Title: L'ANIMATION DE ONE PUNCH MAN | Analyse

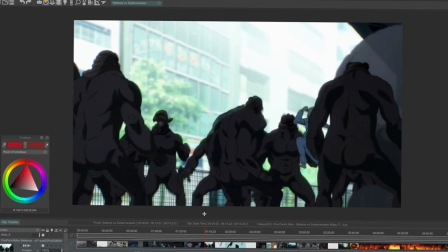490s
C'est-à-dire que la scène n'a pas eu beaucoup de temps pour être animée, j'imagine. Il saute une deuxième fois, il fout un coup dans la gueule au monstre au passage, hein, toujours, tant qu'à faire.
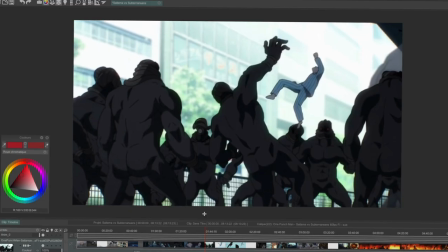496s
Et là, on dirait qu'il se propulse à nouveau alors qu'il est encore en l'air et qu'il touche rien du tout, en fait. Donc on a l'impression qu'il saute.
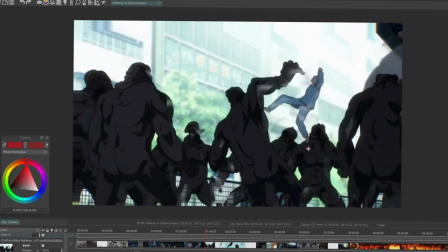501s
Puis en l'air, il ressaute. Donc la seule possibilité que je vois, c'est éventuellement qu'il se serait posé sur l'épaule du monstre pour justement s'appuyer et ressauter.
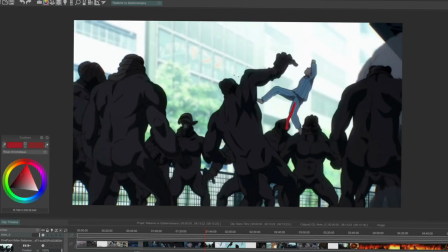509s
Mais le truc, c'est que si c'était le cas, justement sa jambe se serait arquée comme ça, histoire d'avoir la puissance de sauter.
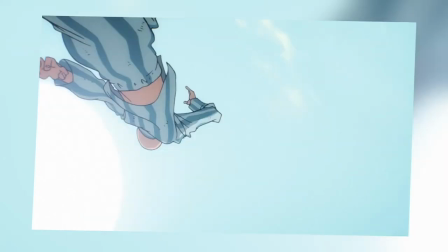514s
Donc il y a juste un mouvement physique très bizarre. Mais c'est très vite contrebalancé par l'animation qui suit, qui elle est vraiment impressionnante.
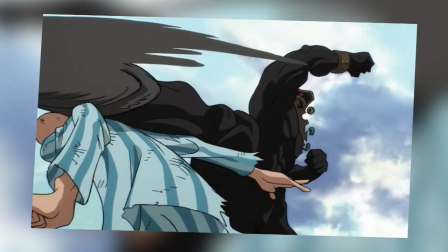519s
On passe à un style qui est assez différent, vous allez le voir. Donc à mon avis, c'est la partie qui va suivre qui a vraiment coûté le plus cher dans cette scène, et c'est vraiment là-dedans qu'ils ont tout mis. Il faut savoir aussi que dans les productions d'animation, il y a des animateurs qui sont spécialisés dans tel ou tel domaine. Il y en a qui sont très forts en animation de décor, en animation d'effets, d'autres qui sont très forts en animation de personnages pour les scènes d'émotion, d'autres qui sont très forts en scène d'action.
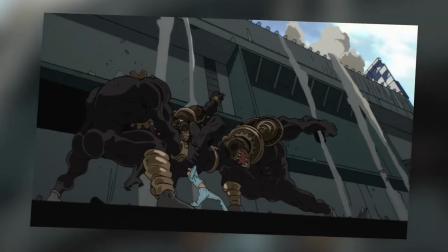537s
En bref, selon les besoins de la scène, on va toujours mettre l'animateur qui correspond à ce qui doit être fait.
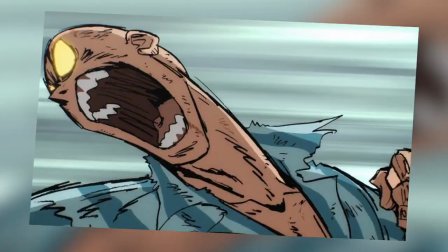541s
Et après, il y a aussi toute une organisation rien que par rapport à l'animation, parce qu'il y a un animateur clé qui fait les poses clés et qui met en place l'animation principale, et ensuite il y a d'autres personnes qui vont venir pour mettre les intervalles, pour mettre les traits finaux, pour mettre les couleurs, bref, tout ça n'est pas fait par une seule personne. Si vous voulez en savoir un peu plus sur comment ça se passe dans les studios d'animation au Japon, je vous ai mis quelques liens dans les fiches et dans la description vers les interviews que j'avais faites quand j'étais à TV Paint, parce que justement j'ai pu aller filmer et interviewer des personnes dans différents studios, par exemple à Yapiko, à Sanzigen, donc j'ai pu documenter tout ça dans ces vidéos, et ça va vous en apprendre un peu plus, je pense, sur les modes de production au Japon, et même sur l'animation en général. Mais revenons-en justement à cette scène si particulière qui m'a fait partir dans une digression de fou, parce que rien qu'avec le début et le saut de Saitama, on peut voir que les positions sont très variées,
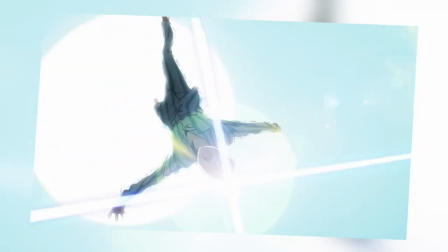579s
il y a vraiment beaucoup de postures différentes.
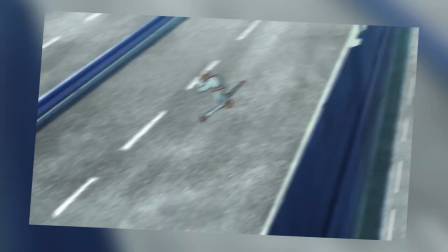580s
Il y a aussi une variation d'échelle dans le montage, parce qu'on passe justement d'un plan assez rapproché de Saitama vers un plan beaucoup plus large où on le voit tomber. Tout ça bien sûr avec une transition intéressante en termes de regard,
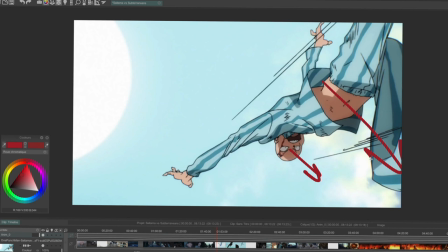589s
parce qu'on voit qu'il regarde vers cette partie-là et qu'il va disparaître par cette partie-là du cadre, pour ensuite se retrouver exactement au même endroit dans le plan suivant et qu'on ne perde pas de vue sa position. Faites toujours gaffe au regard dans votre animation, parce que là où regardent les personnages, c'est là où va regarder la plupart du temps le spectateur. Et faites gaffe également aux entrées et sorties de cadre, parce qu'il faut qu'ils soient cohérents les uns avec les autres et qu'on ne perde pas la mise en espace de votre scène.
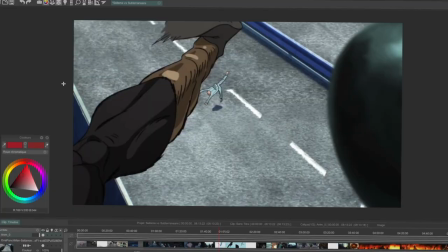608s
Et rien que sur cette image de l'entrée du monstre dans le champ, on peut voir que le trait a changé. Il est beaucoup plus épais, beaucoup plus vivant et part un peu plus dans tous les sens.
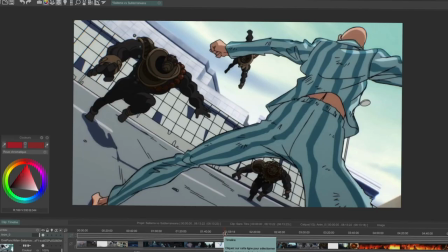615s
Et à mon avis, c'est vraiment à ce moment-là qu'on voit qu'il y a un nouvel animateur qui rentre dans la scène et qui a fait tout ce segment parce que ce trait est très particulier.
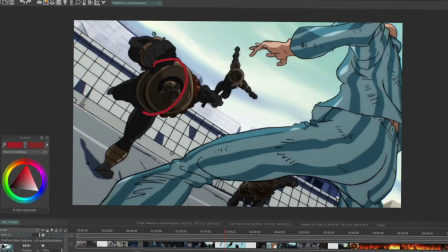621s
Donc encore une fois, les principes de base se répètent tout le temps. Il y a ce personnage-là qui est pour l'instant avec les jambes tendues.
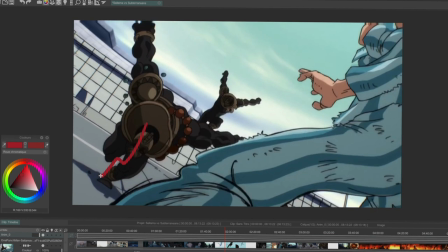626s
Sur l'image d'après, il va arquer sa jambe pour avoir assez de puissance pour sauter. Quand il saute, il va très vite, donc forcément, il n'y a pas d'image entre cette image-là et cette image-là.
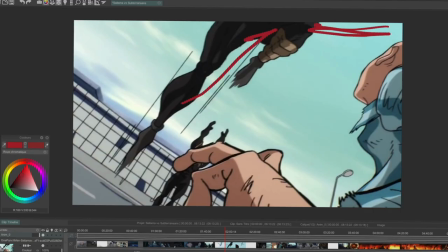634s
On regarde vers ce coin-là, bah déjà parce que le personnage, il saute et qu'en plus, l'autre personnage, il regarde vers lui.
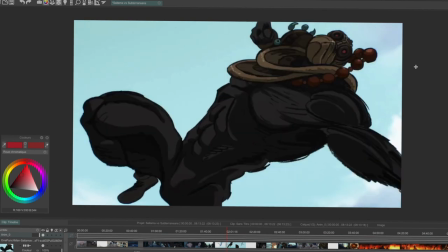639s
Et là, son corps se tourne, nouvelle anticipation sur le bras, et il va le balancer avec une puissance folle.
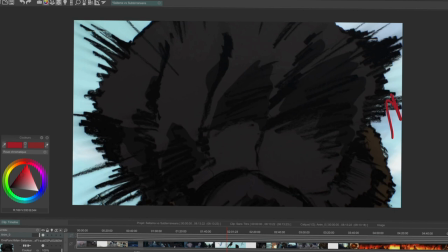644s
Là, vous voyez vraiment ici l'explosion, comme une explosion de fusain, quoi, c'est vachement bien.
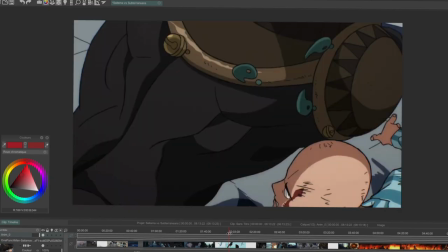647s
Et tout ça est très bien chorégraphié, on le voit passer tout près de nous, on voit que son regard se porte vers le côté gauche de l'écran.
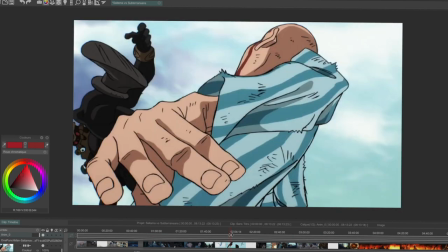653s
Et à ce moment-là, il y a un autre personnage qui arrive, qui est déjà dans l'anticipation de son coup de pied, et qui lui donne un coup super fort. Et ce que j'aime surtout, c'est regarder les positions de Saitama, et comment est-ce qu'il va esquiver, et ensuite contre-attaquer.
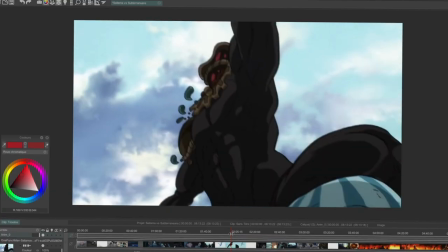663s
Parce que là, on le voit vraiment se tourner, se pencher, on voit pas quand il met les mains au sol, mais on sent qu'il le fait, parce que justement il se propulse rapidement.
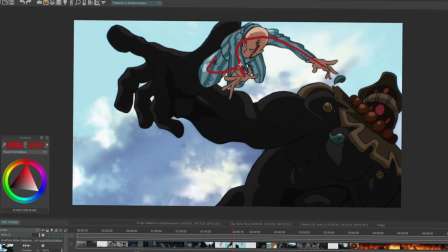669s
Et là il y a des coupures très brusques dans ses poses, puisqu'on passe vraiment d'une position très arquée comme ça à une position jambes écartées avec les bras qui passent derrière, quelque chose de vraiment,
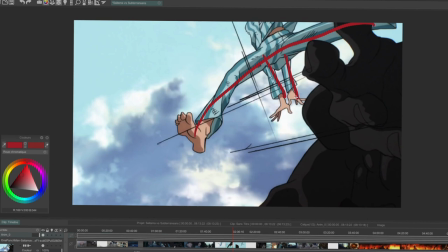677s
enfin voilà, le contraste est vraiment fort.
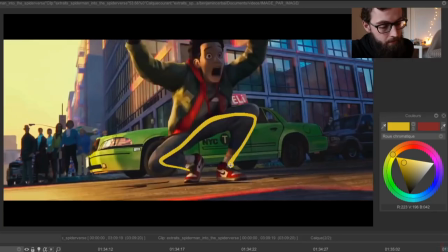679s
Là, ce moment là ça me fait penser un petit peu à ce que j'avais montré dans la vidéo sur Spider-Man, où j'avais analysé quelques séquences où on voit vraiment le côté droit comme un piqué et directement à plat sur l'image d'après,
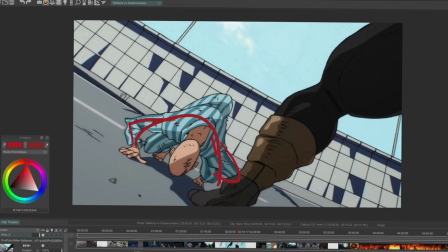687s
avec l'impact sur le sol, tout qui s'arque, c'est à dire qu'on plie les genoux, on plie les bras, il y a la tête qui se baisse, le dos qui remonte.
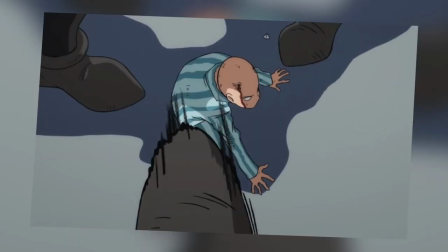694s
Et là le truc c'est qu'il reste dans sa position assez longtemps, donc on a le temps de savoir ce qui s'est passé. Et là, mouvement de caméra hyper iconique avec tout qui tourne autour de lui.
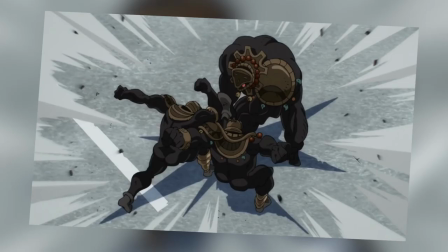701s
Donc on passe très rapidement de plans rapprochés à des plans plus larges, les contrastes sont aussi variés que les contrastes de pose. Bref, c'est une scène d'action où tout va dans tous les sens tout le temps. Et je vous invite à la décortiquer encore plus en regardant image par image, parce que je montre absolument pas tout ce qui est à l'intérieur. Et ici on passe encore à un cran au-dessus en termes de traits,
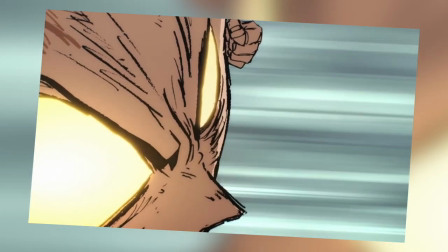714s
parce que tout est beaucoup plus exagéré, beaucoup plus déformé, avec des traits vraiment épais. Donc même sans changer de design, il va juste changer de forme grâce au trait qui est différent. Donc quand vous faites une animation, une bande dessinée ou n'importe quelle création graphique, la plupart du temps avec des personnages, je vous invite vraiment à penser à ce travail du trait. Quel trait vous utilisez, qu'est-ce qu'il veut dire, pourquoi est-ce qu'il est comme ça, bref, il faut vraiment que ça ait un sens et que vous ayez envie de montrer telle chose avec tel type de moyens. C'est toujours la même chose, hein. On a une idée, on a une histoire, on a un message, et il faut trouver les moyens pour que ça passe le mieux possible.
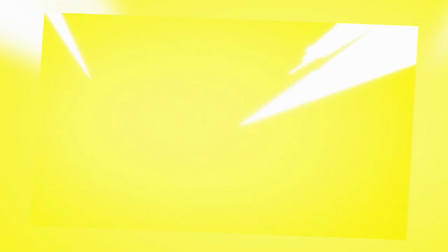739s
Et là on arrive à des images qui sont complètement subliminales, des flashs jaunes, des flashs blancs, les monstres qui sont dessinés comme à l'encre, justement, c'est exactement comme un crayonné pour un manga, parce que ce coup de poing là,
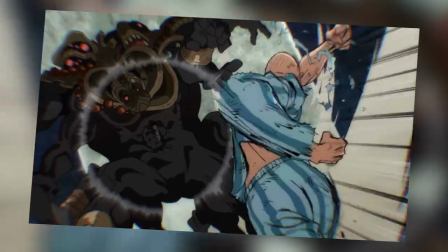748s
il est tellement puissant qu'il fait de la lumière, il est étincelant, c'est un truc de fou. Et on a l'impact final avec le tremblement, le vent, tout ça, ces mouvements là qui sont super dynamiques avec la torsion ici.
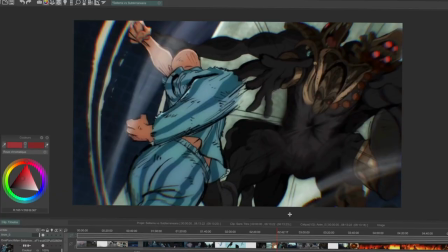757s
Et pour montrer à quel point il est puissant, vous pouvez voir que ici, bah, y a le personnage du monstre qui est juste devant lui,
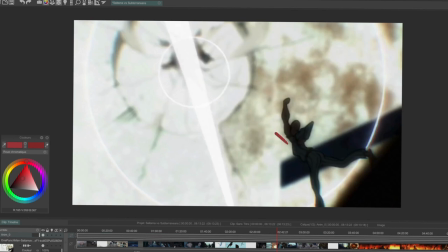762s
et que sur la prochaine image, bah, on n'a même pas le temps de voir le fait qu'il soit écrasé dans le mur, enfin le chemin qu'il a fait pour arriver dans le mur. On voit directement dans le mur avec l'impact qui est déjà là, tellement ça s'est passé en une fraction de seconde.
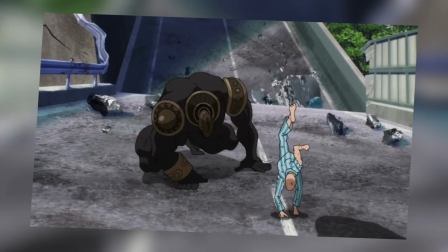772s
Donc là je vais passer un petit peu sur le reste parce qu'il y a vraiment beaucoup de choses intéressantes, mais j'ai pas le temps de tout dire parce qu'on pourrait passer des heures à analyser chaque position, chaque mouvement, chaque anticipation, chaque tout. Donc je vous invite vraiment à le faire aussi de votre côté, à être curieux, à télécharger ces vidéos et à regarder image par image pour voir quels sont les principes qui sont utilisés. Et toutes les idées de mise en scène, de couleurs, d'éclairage, d'animation que vous pourrez trouver dans ces extraits. Et là on arrive à un moment hyper badass à la fin où on le voit arriver à travers les flammes.
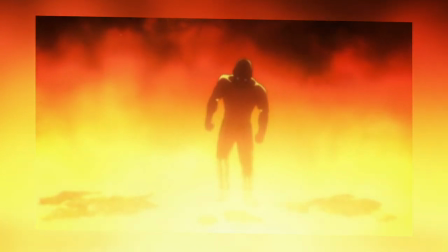794s
J'aime beaucoup la façon dont il marche parce qu'il met tout son poids justement sur ses jambes et il tangue vachement, parce que certes il est super fort mais il est aussi fatigué par ce qui vient
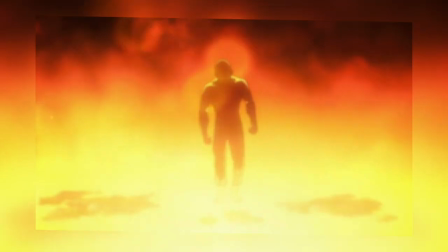801s
de se passer, hein, parce qu'il est quand même, enfin, il s'est fait plus ou moins exploser le gars, mais en même temps avec cette marche là on sent qu'il est décidé, qu'il est déterminé.
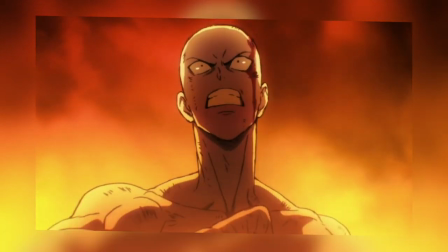807s
Et pour finir sur un peu de mise en scène, j'aime beaucoup ce plan là où on commence par lui qui est en gros plan, on recule ensuite avec la caméra jusqu'à ce qu'il devienne tout petit.
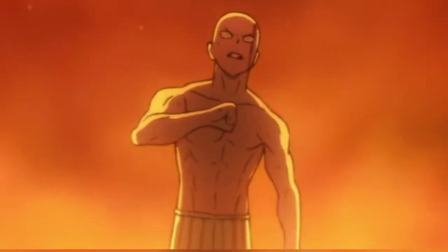814s
Vous pouvez voir que petit à petit, bah, il perd en détail parce qu'on n'est pas obligé d'être aussi détaillé quand on est en gros plan que quand on est en plan large, et à la fin en gros ça fait même bizarre tellement il est simplifié.
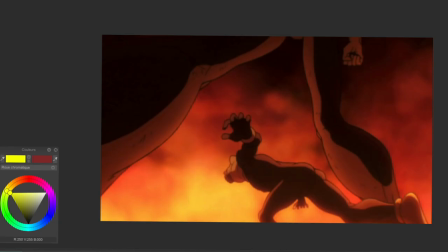823s
Et là on passe derrière les monstres en passant sous les jambes d'un monstre qui est plus grand que les autres.
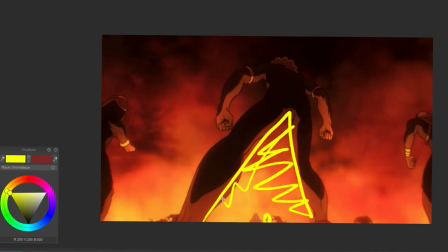827s
Donc là on a le tout petit Saitama qui est là-bas, un cadre qui justement bah, va encadrer tout ce qui se passe et qui va nous permettre de voir correctement les choses. Et dans ce cadre triangulaire, il y a tout qui va se passer avec les monstres qui vont sauter ici. Donc en termes de mise en scène, ça montre vraiment bien à la fois son énervement et le fait qu'il soit emprisonné par le fait qu'il y ait beaucoup trop de monstres qui lui sautent dessus.
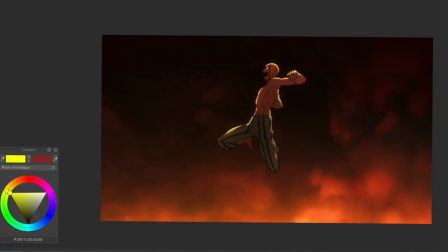843s
Je voulais m'arrêter avec le plan d'avant, mais là je viens juste de voir un truc que j'avais pas vu et qui est vachement bien. C'est sur ce plan là, on le voit en train de sauter, et encore une fois, de prendre son élan, anticipation.
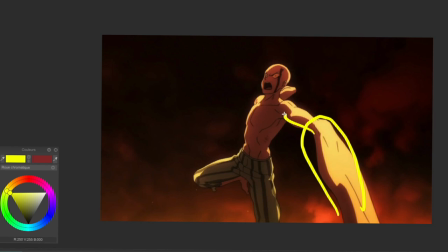851s
Avec la perspective, on voit vraiment que son bras est complètement déformé, il est beaucoup trop grand, ça fait un effet un peu étrange, mais c'est la perspective.
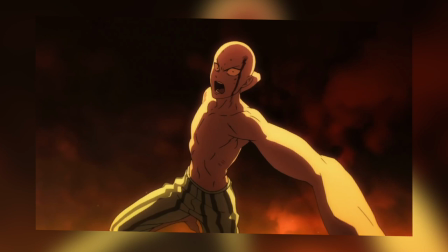857s
Et ensuite, ce que je voulais vous montrer, c'est qu'il se rapproche de plus en plus de la caméra jusqu'à ce qu'on voit que sa pupille.
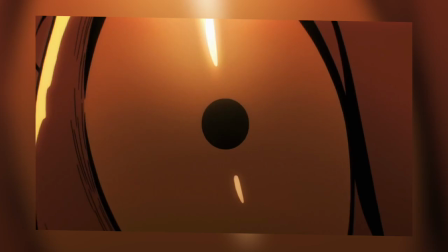861s
Et juste après, il y a juste quelques images, 5 ou 6, où on le voit en train de taper, et directement, il y a la puissance énorme avec tout ce blanc.
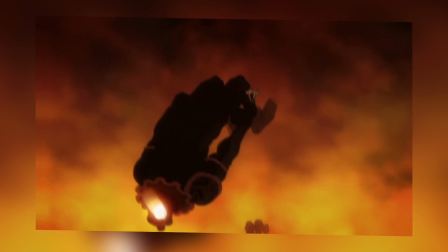868s
Et ensuite il y a un mouvement de caméra hyper rapide qui va s'éloigner vraiment loin de lui pour qu'on voit l'impact de ce qu'il vient de faire sur le monstre. Et je vais m'arrêter là-dessus pour cette analyse d'animation. J'espère que ça vous a plu de voir quelques détails sur ces scènes de combat. Dites-moi en commentaire si vous avez appris des choses par rapport à l'animation et si vous avez d'autres questions que je pourrais traiter dans de prochaines vidéos. Et dites-moi également si vous avez une scène en particulier que vous avez en tête et que vous aimeriez voir analysée ici. Pour finir, si l'animation vous intéresse, je vous conseille vraiment de vous pencher sur ce livre-là qui s'appelle Technique d'animation, qui a été écrit par Richard Williams et qui est une sorte de bible des animateurs. Il explique en détail tous les principes de l'animation, comment faire une marche, comment faire un saut, comment faire des expressions du visage, quelles sont les choses fondamentales à connaître pour pouvoir ensuite faire n'importe quelle animation. Bref, c'est vraiment un outil que je trouve assez indispensable pour pouvoir apprendre l'animation correctement, donc je vous ai mis un lien en description pour l'acheter si ça vous intéresse. Je vous dis à très bientôt pour de prochaines vidéos, et d'ici là, comme d'habitude, créez vos images et racontez vos histoires.